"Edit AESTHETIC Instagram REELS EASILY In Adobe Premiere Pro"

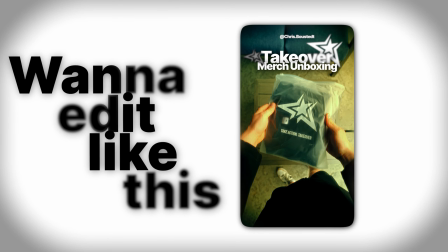Since you guys been asking how I made this Instagram reel for my personal brand, so I thought I'd make a tutorial on it.
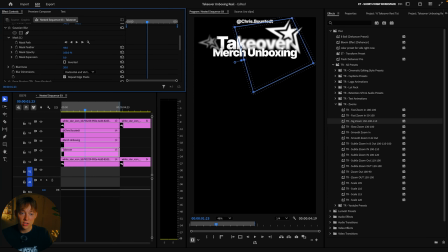So in this tutorial, I'm gonna show you each and every single little step I made to make this aesthetically pleasing reel for my personal brand.
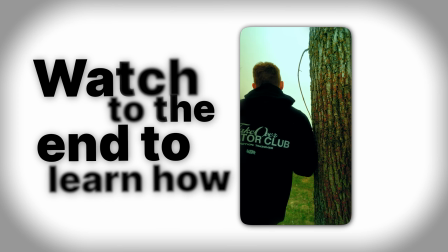And my name is Thorsten Roscoe, and let's get right into this Instagram breakdown.
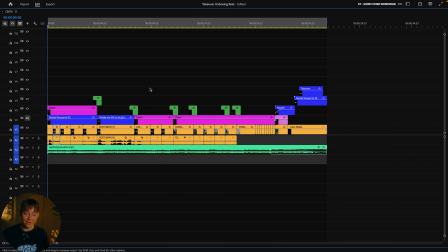So you can actually see just from this timeline, there's not a whole lot going on. Like, there's not a whole lot going on, and that's why I loved making this so much, because it was so easy, and not just easy, but so aesthetically pleasing to your eyes that it just
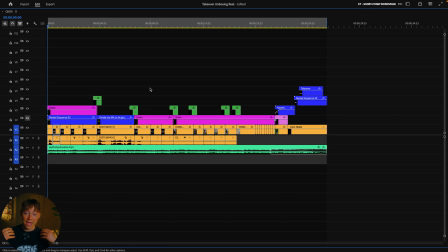attracted a lot of people to follow me that are very high quality and love just my videos now. All because I made this video super simple, super quick, in a very short amount of time, and it's really aesthetically pleasing.
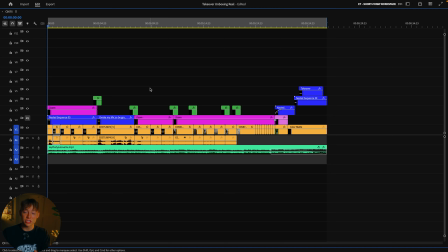And that's what most viewers want to see in your videos, is just to make a simple, aesthetically pleasing video.
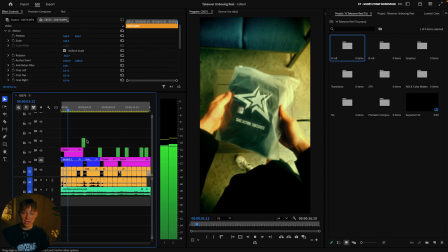Because when I play this, you can see, like, I don't have any of the animations on right now,
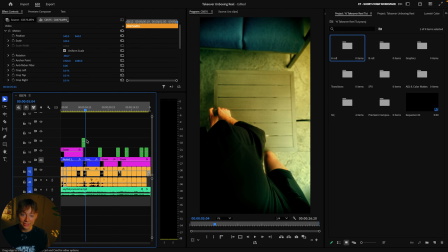but because you can just look, just by me having good camera angles and good color grade,
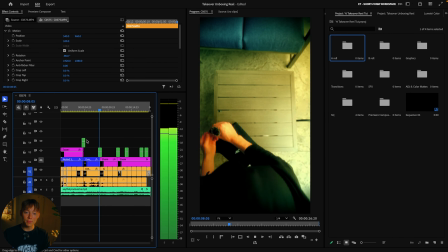people will just want to watch this, all because there's no like crazy fancy animations.
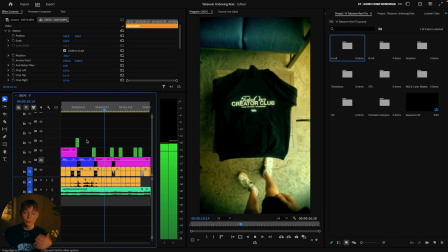You guys don't need crazy fancy animations to make a video just like this look extremely good.
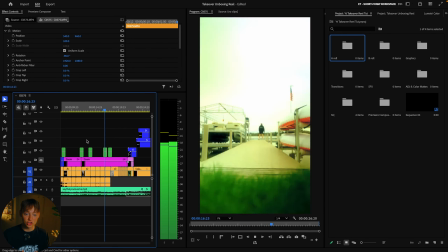I mean, look at this. Majority of this video is just pure A-roll and B-roll shots.
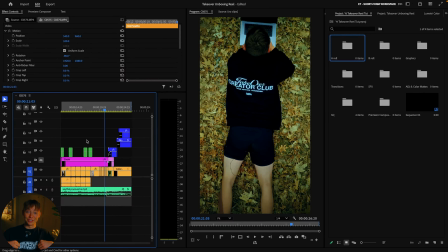Here's a B-roll of flag, me laying down, showing off the creator brand, takeover brand, let's go.
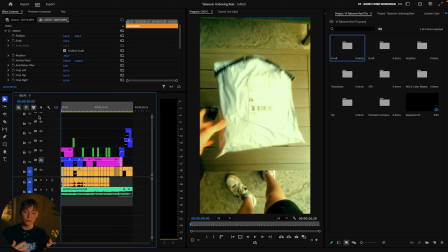And then at the end, here's some cool animations just to bring the viewer and make him feel more attracted to the video. But the way I did all these animations and the way I did all of this is, first, I started with a zoom.
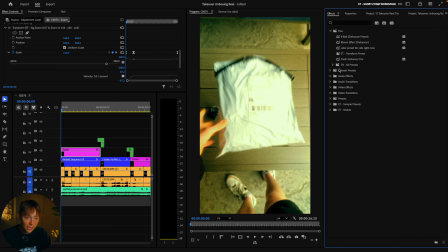Now, I just grabbed my zoom in my zoom pack. If I could just come over here and I can just get rid of this zoom really quick.
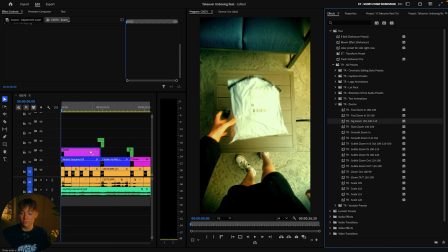So you see how there's no zoom. And then I just grab my sig zoom. If you guys watch my videos, I always do this like really pull out.
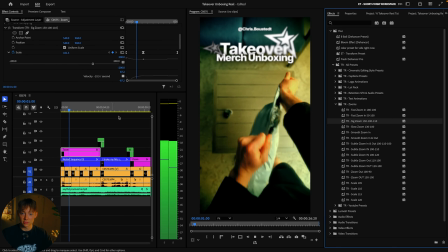So it'll do this now. It's a little too slow, so I'll just bring it to the left.
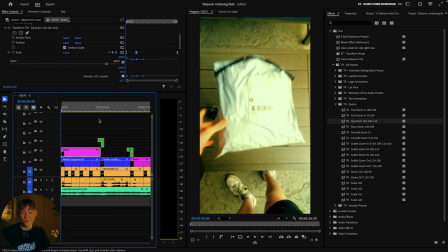Sometimes you gotta do that. They're not perfect, no one's perfect. Just boom.
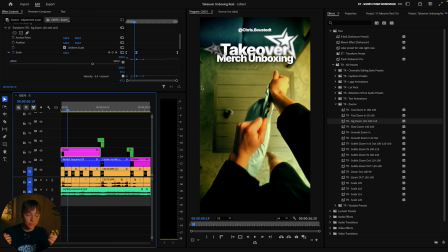See, perfect. Now you can see that we have the zoom, but first, the reason why I do the zoom is because it's gonna attract viewers.
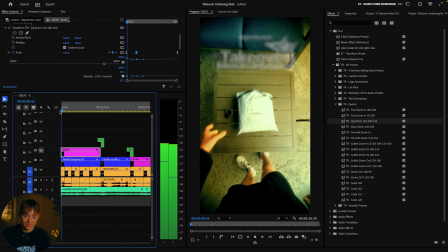Because if I just get rid of the zoom and it just went like this, like, it's not as good, you know? It's not like pulling me in as a viewer, and that's exactly what we want. It's like exactly what I teach more in depth in my short form editing course.
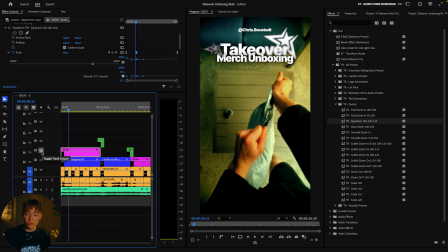I'll leave that down in the link in the description, but you really want to just use zooms to your fullest potential, because it makes the video not only aesthetically pleasing and makes you more engaged, but it attracts you and makes you stop scrolling.
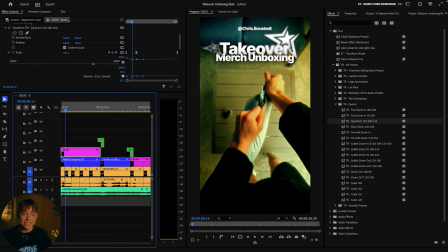Then after you do the zoom, now you can see the zoom, I did a super clean fade up with all these kind of like Gaussian blurs. You can see on this left, Chris's logo has a more darken and blurred,
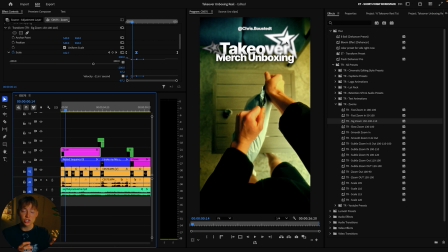and then the one on the right, I made it a lot brighter just so it acts as a kind of depth of field. Like you can see right now on, like when you're looking at me, I made sure that this plant is right here next to me, that's closer up. So then when you look in the background, it feels like the background is a lot more depth. There's a lot of depth. It makes it, this entire scene more 3D. And I made sure to place my camera right there so you can see it, my monitor right here. So then it feels like something's super close up. I'm close right here. This is close with me. And then that is just separates me from the background so we can add this kind of 3D effect.
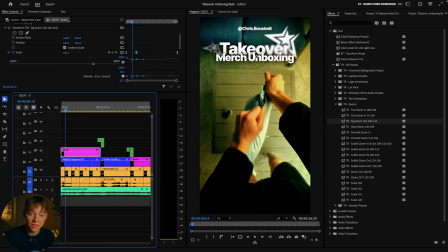And that's what I tried to do with this text over here. And I also did this really cool like blur animation. I'll show you exactly how I did it right now.
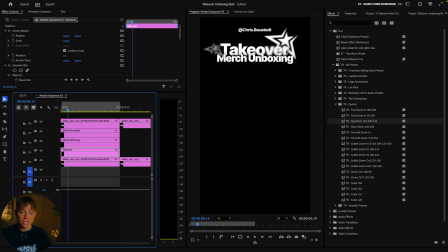If I just go into here, you can see that when I go onto the takeover, I went over here and I added a Gaussian blur. So I'll turn it off. You can see it's gone, and now I turn it on. And the way you do this, I made a whole tutorial on it, but I'll just show you really quick because I just love this effect.
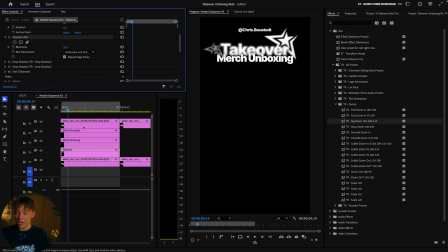I'll get rid of this mask. So when you search up Gaussian blur, drag it onto your layer, and then you can see it's like blurred right now. I don't go too crazy when I do this effect. Don't go like crazy like this, but don't go like too little.
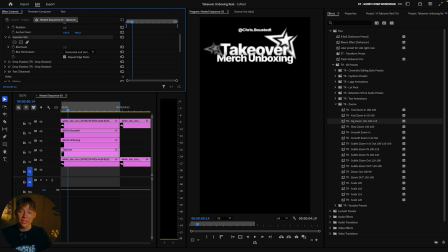I would say a good version is around like 20 to like 15 to like 25 range. Yeah. I'm gonna leave it at 20 because that's what I did. And then you can just hit this kind of, you can hit the pen. That's gonna make a mask. And what masks allow you to do is, so I'll just click right here, here, and here,
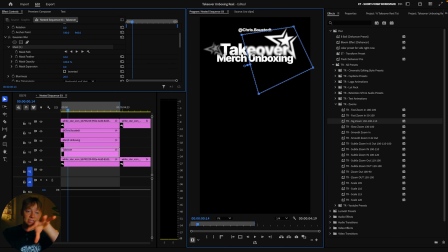make sure to connect the mask, and now boom, the mask is just gonna grab that entire side, just like so. Now you can see we're kind of getting that effect, but it's not the way we want it, because when I zoom in here, let me go like, ooh, come on, hand tool.
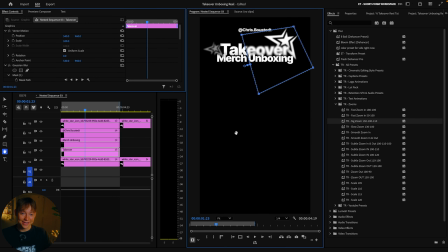Come on, man! Why does this shit never work? I swear to God. Hand tools, man, they never work in Premiere Pro. I don't know if it's just me or you guys too, but Premiere, come on, man. Anyway, I couldn't get in there, but you can see that when there's this little,
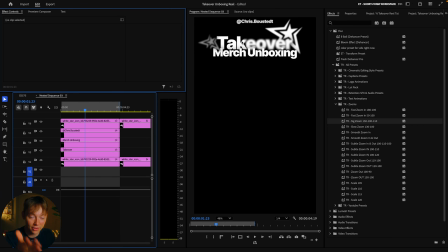I'll zoom it in on the camera, or not on the camera, on the screen recording.
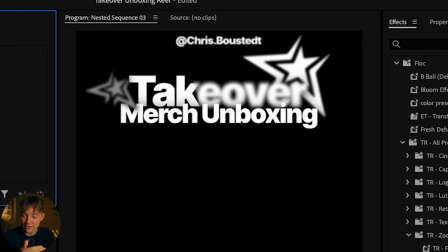There's this really like sharp edge right here on this K. If I actually like bring it over to the left, we can see it more.
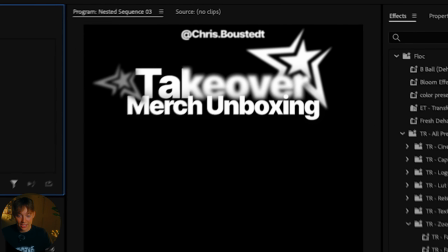You can see like this sharp edge right here. We don't want that. So the way I got rid of that is I went into my mask.
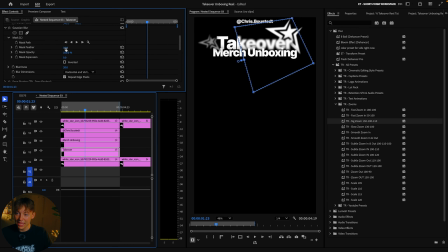So find the mask that you have right here and up the feather. I like to go probably, actually I think in a lot of 110 is like really good. And then you can just play around. I mean, I brought it over here to the right, so then it kind of acted like this takeover white star to the right,
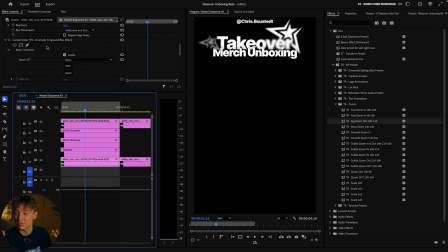this one right here, also has a Gaussian blur. I did the exact same thing, but instead I just made sure that it just had a full Gaussian blur. And then I also dimmed it down a little bit. You can see I have a lumetri color.
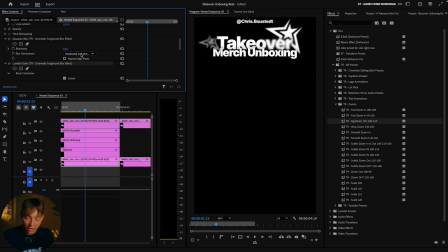This is just going to make it pop and act like it's a foreground. So I just added some exposure. It actually looks like I didn't really touch this one very much. I just decreased the highlights and everything like that. But you can see on my other one, I did use the exact same thing. So you can see right here, this is my lumetri color.
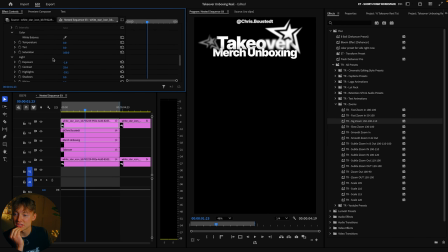Pop it down and you can see right here that I turned down the exposure. You can see it as I play it. I darkened it so then it didn't pop as much and it gave it more of a 3D and kind of aesthetic looking effect that just really looks lovely, and that's why I absolutely love this effect.
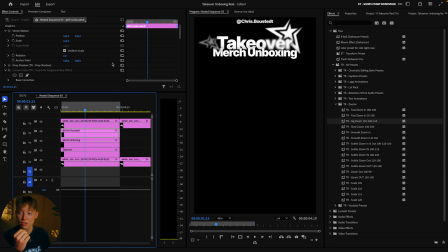And for Chris's like tag up here, I don't know if you can see that, but I just did the exact same thing. I just added a Gaussian blur wherever it is, yeah, right here, and then I just turned it up barely so you could not only see it, but it's also not like crazy, you know?
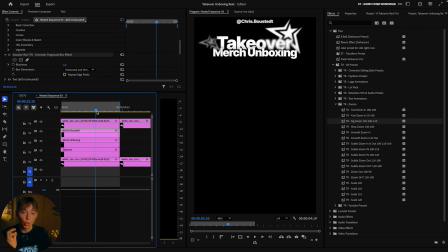So that's exactly how I did all of these kind of like really cool blur effects to make everything look 3D and aesthetically pleasing.
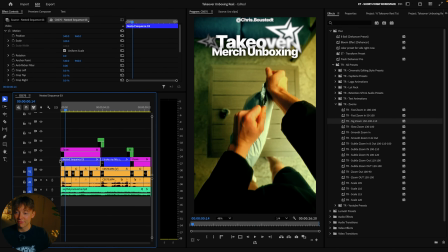But here's the one main key factor I didn't tell you yet. I used one of my presets to allow these to really coolly like fade up.
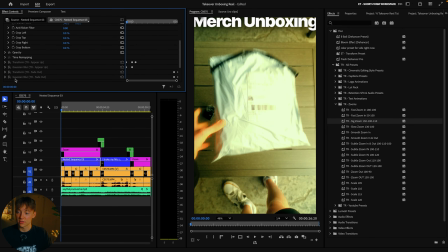So you can see if I actually turn all these off, this is what it looks like without it, and then this is what it looks like with.
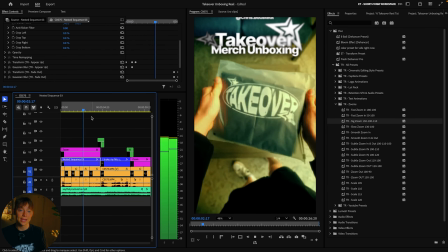So you can see it pops in up, looks really nice, and then it also fades out super smoothly.
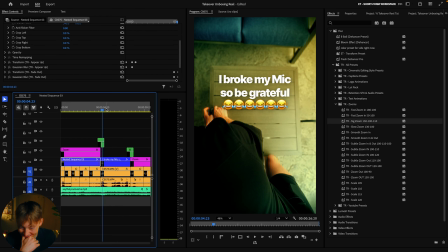It looks great. Here's me breaking my mic. And the way I did that was super simple and easy.
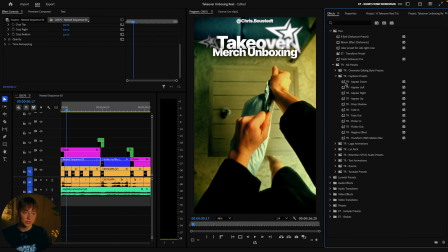I just went over to my right and I went into my captions presets pack, but I honestly just recommend going in and get an all pack bundle,
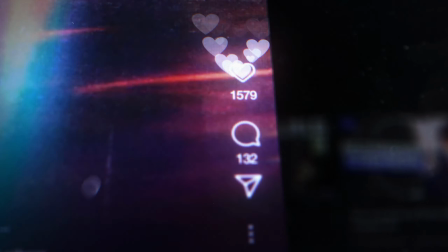because not only will you get every single one of my presets that save me and a ton of other people hours every single day, but you can follow along in each and every single one of these tutorials. And I actually just dropped my short form editing course, which you get when you grab the all pack bundle.
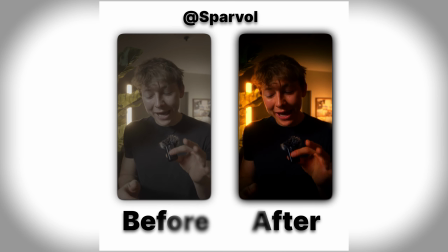So you'll learn exactly how to edit.
Creators, you don't hate editing. Systems, how I edit.
Editing doesn't have to be a long, a matter of when it used to take me one and a bunch more info.
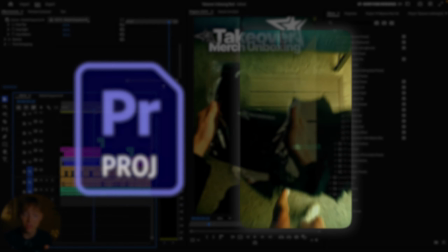And I'm even throwing in this project file, and all my future project files will be in my short form editing course, so you guys can just access this project file, learn how I do everything, learn how I use all my presets, etc., and then boom, you're good to go. And it's all under 2 hours. So it's like, what?